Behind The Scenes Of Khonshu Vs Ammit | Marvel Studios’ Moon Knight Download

Marvel Studios' Moon Knight has some otherworldly action, which is why I'm breaking it down with VFX supervisor Sean Faden. Hey, Sean. Hey, Lorraine. Now, let's kick off with episode 2, where we see Mr. Knight facing off against that invisible jackal. How did you and your team first start to approach that scene? There was a lot of weight on this scene and making sure that it landed well. It actually starts in the alleyways. You've got Mr. Knight being sort of blown through this fence.
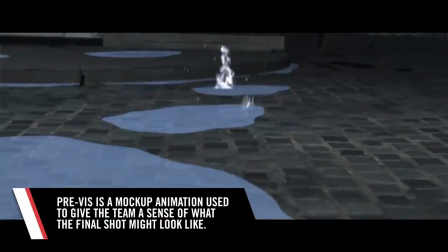0:31 We spent a lot of time pre-vising this scene because he had the complications of having to have an invisible opponent. The jackal is only visible, occasionally during this sequence. We had a lot of storyboards that we got from one of our main storyboard artists, Phil Langone. It wasn't for every single sequence, but when we did get them, they were extremely helpful.
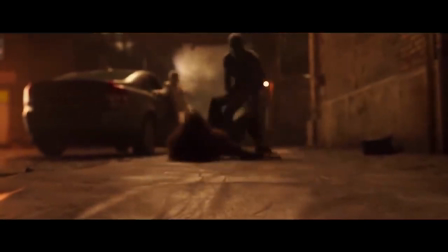0:49 In the end, how we shot it was we had a stunt person in a gray suit pushing and pulling our stunt Moon Knight or Oscar and Layla around. For me, the most important thing to capture for real was leaping or landing or running.
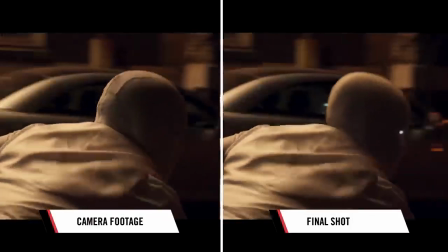1:04 We did shoot, when possible, references. I think that if you end up doing too much CG throughout every single shot, you end up losing some of the reality.
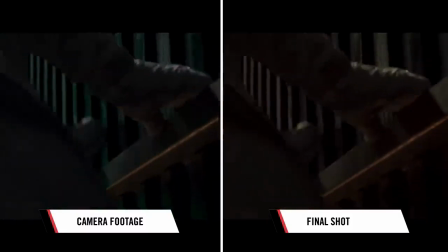1:13 So we always tried to shoot with real stunts. Well, we're talking battles. We have to talk about the end of the series, where we see your techniques taken to new heights,
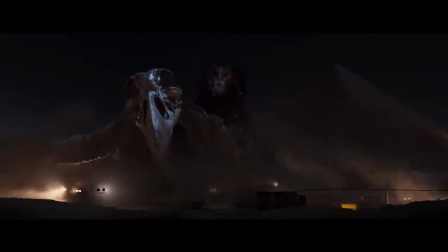1:23 quite literally, with a huge God versus God battle in Cairo. How did you go about approaching that scene and bringing it to life?
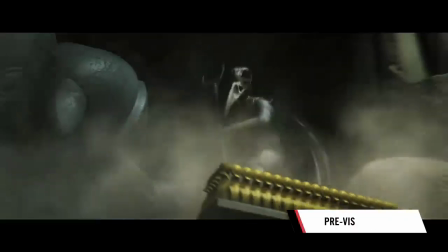1:31 It was a combination of a lot of previs, some storyboarding, a lot of back and forth with our stunt team,
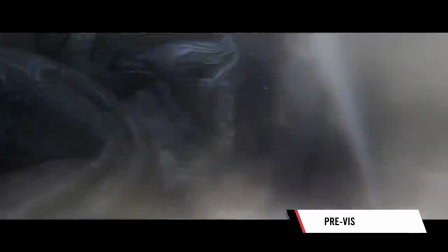1:38 trying to figure out what the best flow of fight choreography was going to be for these moments,
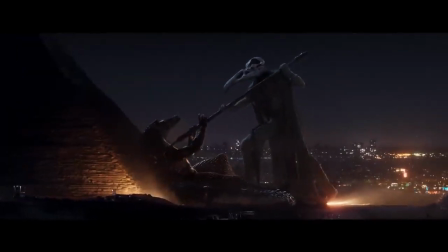1:42 and making sure that we were seeing, Khonshu getting to be heroic and seeing Ammit use some of her crocodile-related fight moves. We actually did a lot of work within the Chamber of the Gods,
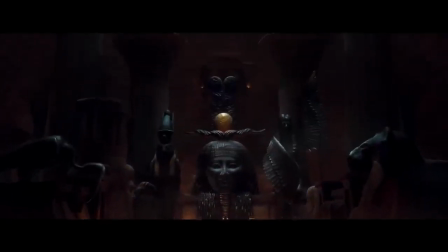1:56 because we have a scene that takes place there where Khonshu and Ammit are normal size, which means they're actually 9 feet tall.
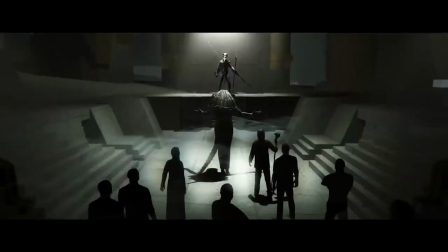2:03 We had prevised all this stuff, and then we went and we shot a lot of background plates within our set,
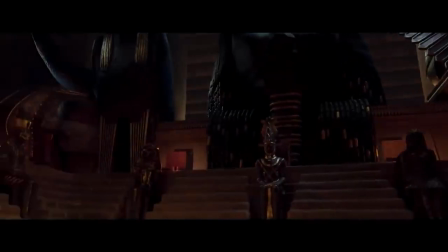2:08 which sometimes we're just looking at like a column and the rest would be blue screen. They created costumes for Ammit and Khonshu, real costumes that moved like the real thing, that looked like the real thing, that could be lit like the real thing. So it wasn't just guys in gray suits running around. We actually had a lightable Khonshu and Ammit in our scene, and they were able to act against each other.
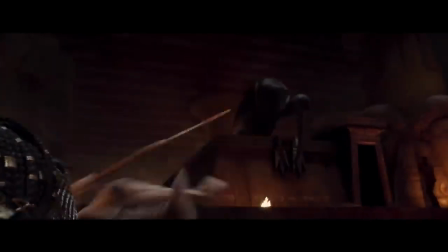2:28 The scale of the two characters mainly became an issue when we were dealing with other actors and need to interact with them.
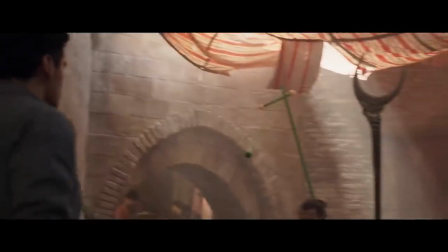2:35 So if Oscar was talking to Khonshu, then Kareem, who played Khonshu on set, would be wearing an eyeline pole. To make him look 9 feet tall,
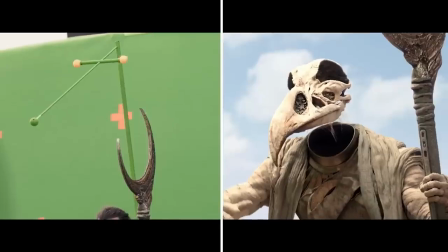2:45 it was literally 2 ping pong balls on the end of a composite rod that was attached to his like a lightweight vest that our props department made. The gods are already quite tall, but then they grow even larger. How did you create this scene at such an epic scale? So they're almost as tall as the pyramids, and they're bashing around and wreaking havoc.
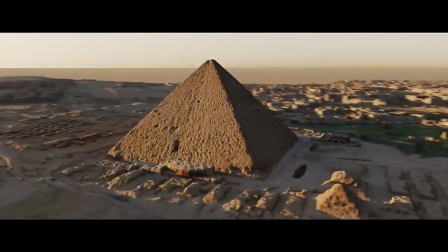3:06 Weta created a full CG Giza plateau based on some LiDAR that we had gotten from Disney Archives.
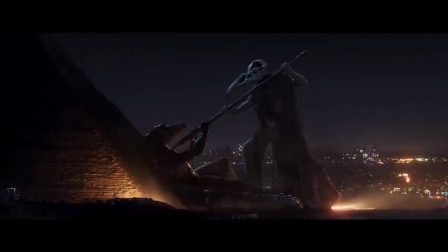3:14 We had a lot of work that went into sort of figuring out just how much dust or how much light should be hitting these characters to make them feel big.
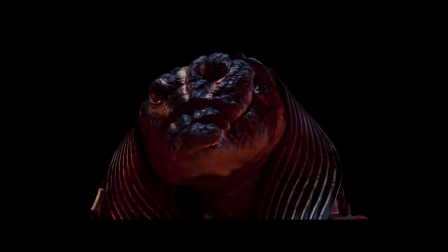3:21 And we found was like the less light we put on them, the more that we sort of played the light falling off on them, the bigger they felt. This is really just a tiny drop in the bucket of all of the action in the series. Looking back, are there any moments that you think fans might have missed? The series is jam-packed with lots of cool details.
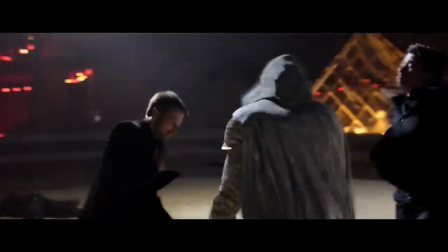3:40 I don't think you're going to catch it on the first viewing. I really think it's one of those things you have to watch a few times to really appreciate all the detail and heart that went into these moments. All right, well, I guess I'm gonna have to go start my rewatch right now. So, Sean, thank you so much for talking with us. Well, I appreciate it. Thanks, Lorraine. And everyone, be sure to go watch Marvel Studios' Moon Knight.
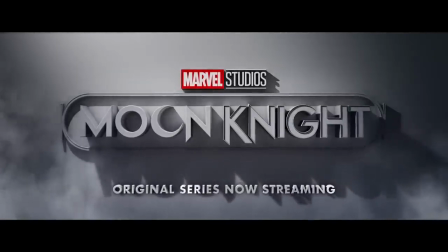4:00 All episodes are now streaming only on Disney+.